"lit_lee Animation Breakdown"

And so instead of like doing it down a hill, I thought that'd be cool to like do it like around a building, looping down a building. So I thought I could kind of make something like that with like the spiral presets in Blender. And so that's it. I've got my idea. You know, I'll be rail grinding in a spiral motion down a building. And so the idea for the climactic thing to happen on the beat, it won't be as exciting as like a Spider-Man point launch, but I wanted to do something kind of silly and funny. You know, my character's wearing sunglasses and, you know, on the beat he takes off the glasses and he already has another one on underneath and he throws the other ones away, and, you know, that just keeps looping. So like I said, not as cool, but, you know, it's silly, it's funny, it's a meme, haha. So I've got my idea, I'm gonna hop into Blender.
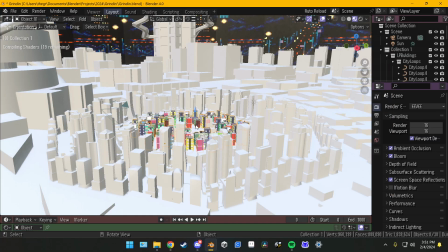(4:49)
So I started by importing the same city I put together for a previous commission.
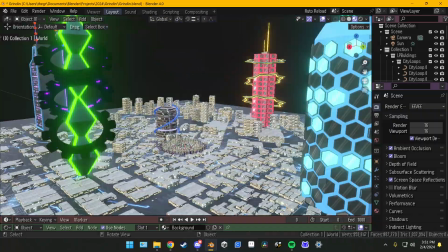(4:53)
The bigger buildings I made myself, but the smaller ones were part of a city asset pack made by Scene Filler.
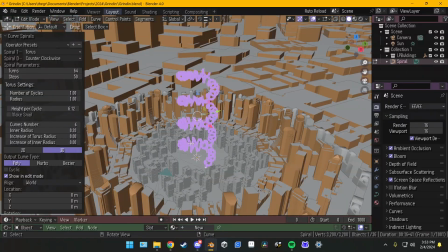(4:59)
I'll link that below. In the middle of the city, I started messing around with curves to get like a good shape for my building.
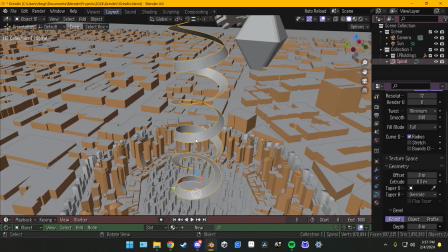(5:05)
I thought the Archimedean spiral type was the best.
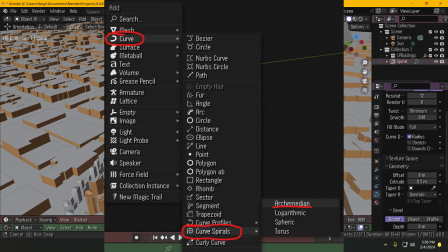(5:08)
If you don't see spiral curves in your Add Curves menu, you can access them by enabling the built-in Extra Objects add-on in Blender.
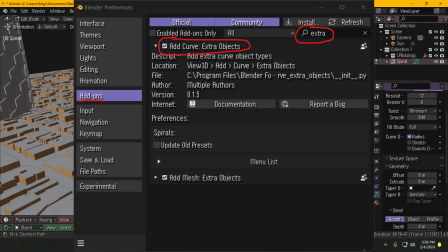(5:16)
It should be already built in if you go to your add-on settings, so there should be nothing to download.
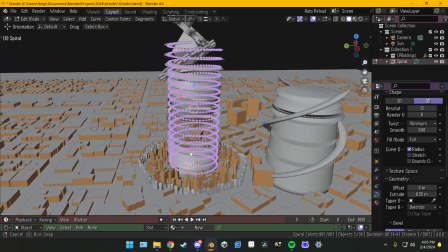(5:20)
After messing around with the spirals some more, I learned you can get kind of a cool effect by tilting all the points in a curve.
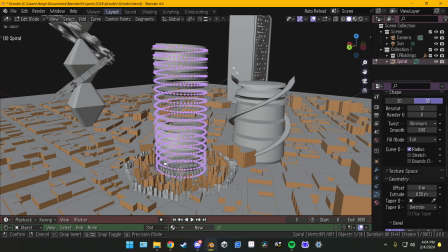(5:26)
So to tilt the points, you'll have to go into edit mode, select all the points, and press Ctrl T. And then as you move your mouse, all the points will tilt. And if you tilt them at exactly 360 degrees, you can get a perfect loop. Soon learned there wasn't really a way to animate this action, but I found out that curves also have like a little shape key section.
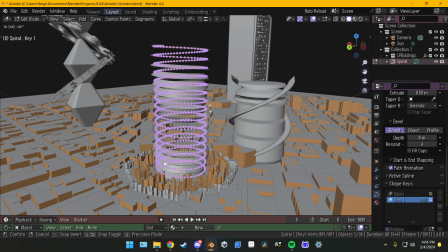(5:44)
So I just created a base, made a key, tilted the point 360 degrees, and now when I change the shape key value, the spiral tilts in a perfect loop.
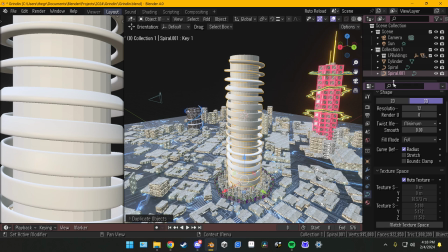(5:53)
Next, I made a copy of the spiral to be the grind rail and just lowered the depth and extrusion.
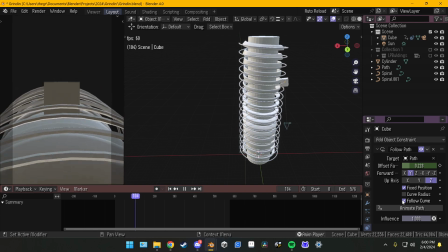(5:57)
After this, I was trying to test out a follow path constraint on a cube. It didn't really work out for the cube or the camera.
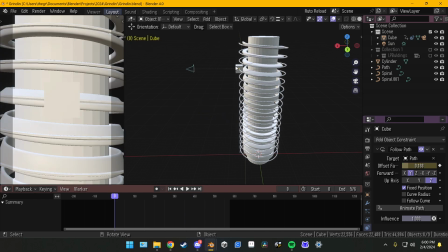(6:03)
The rotations were off. So I had to figure out another way to get my character to ride the rail later. But I was happy with the main building and wanted to start on changing my character's outfit for this animation.
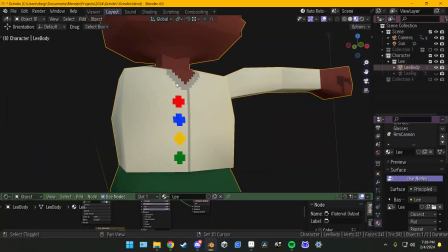(6:12)
The only thing I had in mind for a new outfit is a jacket that floated in the wind. The rest was just kind of winging it.
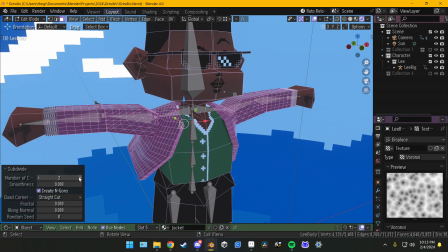(6:18)
After I was done, I heavily subdivided the jacket and put a displacement modifier on it with the coordinates set to an empty so I could control it a bit easier.
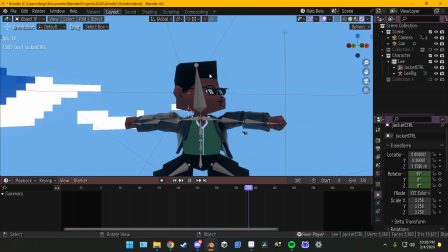(6:25)
It does not look as good as rigging up the jacket or even, putting a simple cloth modifier on it.
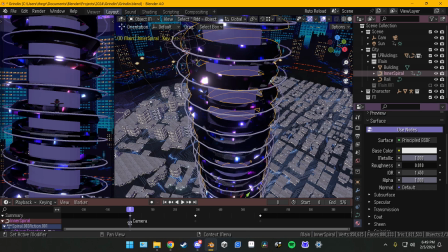(6:30)
It was fast and was good enough to me. After that, I started coloring the main building. The spiral is going to have a simple metallic material, and I was going to animate the colors later.
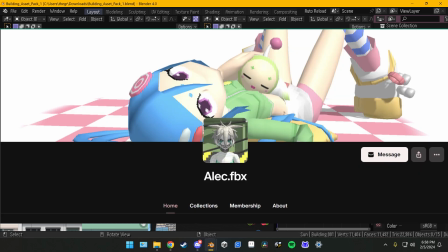(6:38)
For the middle part, I nabbed this texture from alec.fbx's Patreon, which I will also link below.
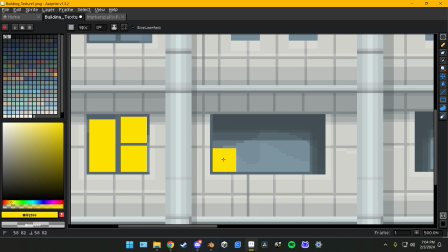(6:44)
Then I started to make roughness and emissive maps of this texture so that I can either make the windows reflective or bright.
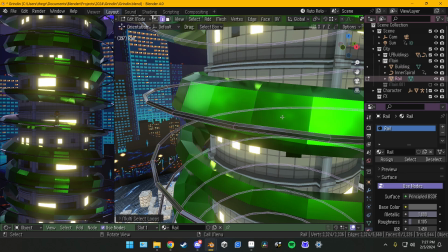(6:50)
After that, I put a metallic material on the grind rail as well, then selected all the edge rings, beveled them, and gave them an emissive flashing material.
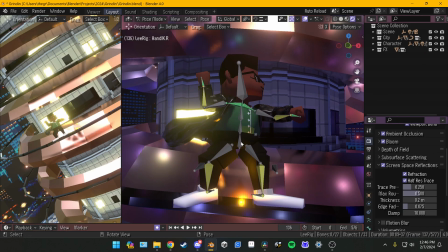(6:58)
Now that the building is done, I can begin to start animating my character. I didn't think it would look as good as it did, but I just grabbed the root and both of the hands and started moving to the beat.
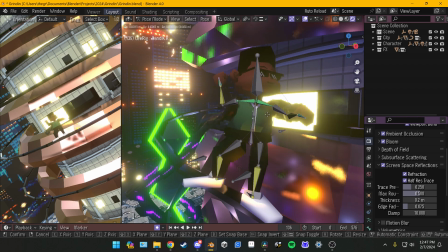(7:07)
I'll be animating my character more later, but right after this, I decided to go ahead and animate the camera.
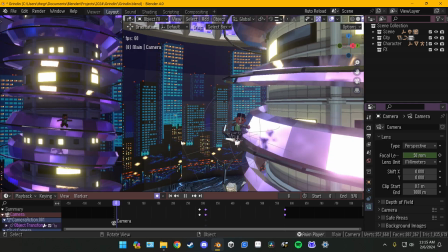(7:13)
The camera movements, I try not to think too much about it. I just try to go for a cinematic look. So I went for a zoom in a bit more when the beat hits, and then zoom back out.
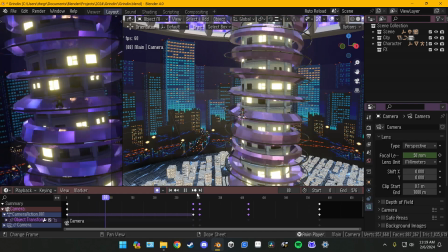(7:21)
The camera itself has a look at constraint to my character, and it's also attached to an empty. And then that empty is attached to my character as well.
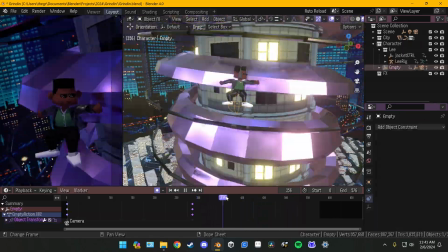(7:28)
So wherever my character goes, the camera will go and look at my character. Once I got the camera animated, I started on getting my character to appear as if he's grinding down the rail.
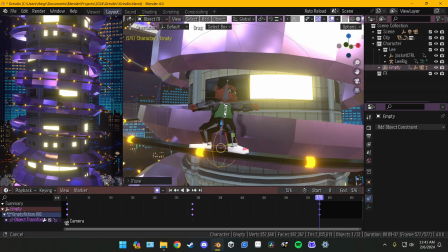(7:37)
Really, I just had to move him down at the same speed that the rail looks like it's moving down. So technically everything else in the scene is spinning except for my character.
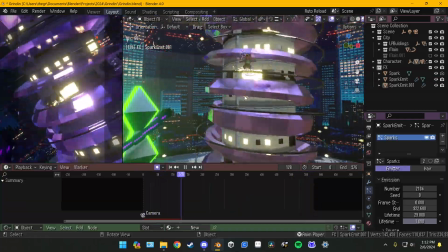(7:45)
I also added some sparks, the same ones that I used in my previous monkey ball animation, and just added a couple colors for variation.
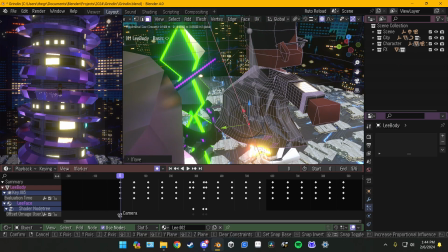(7:52)
Then I noticed the jacket wasn't really flowing in the right direction, so I reshaped it to be flowing behind the character.
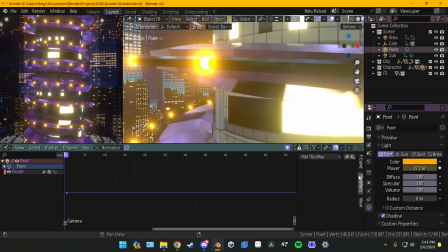(7:57)
I added a point light between my legs and put a noise modifier on the power animation, so the sparks kind of look like they're lighting up my body.
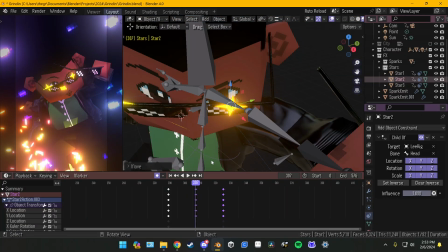(8:04)
I also added some pizzazz when I removed my sunglasses, so I just made some stars out of planes and put an emissive texture on it.
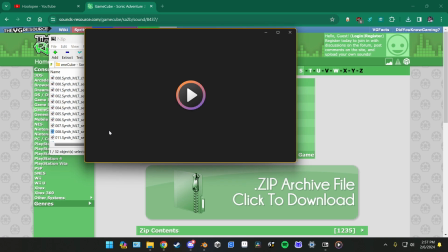(8:11)
I tried to get the rail grinding sound from Sonic Adventure Battle 2, but it did not sound that great alongside the music.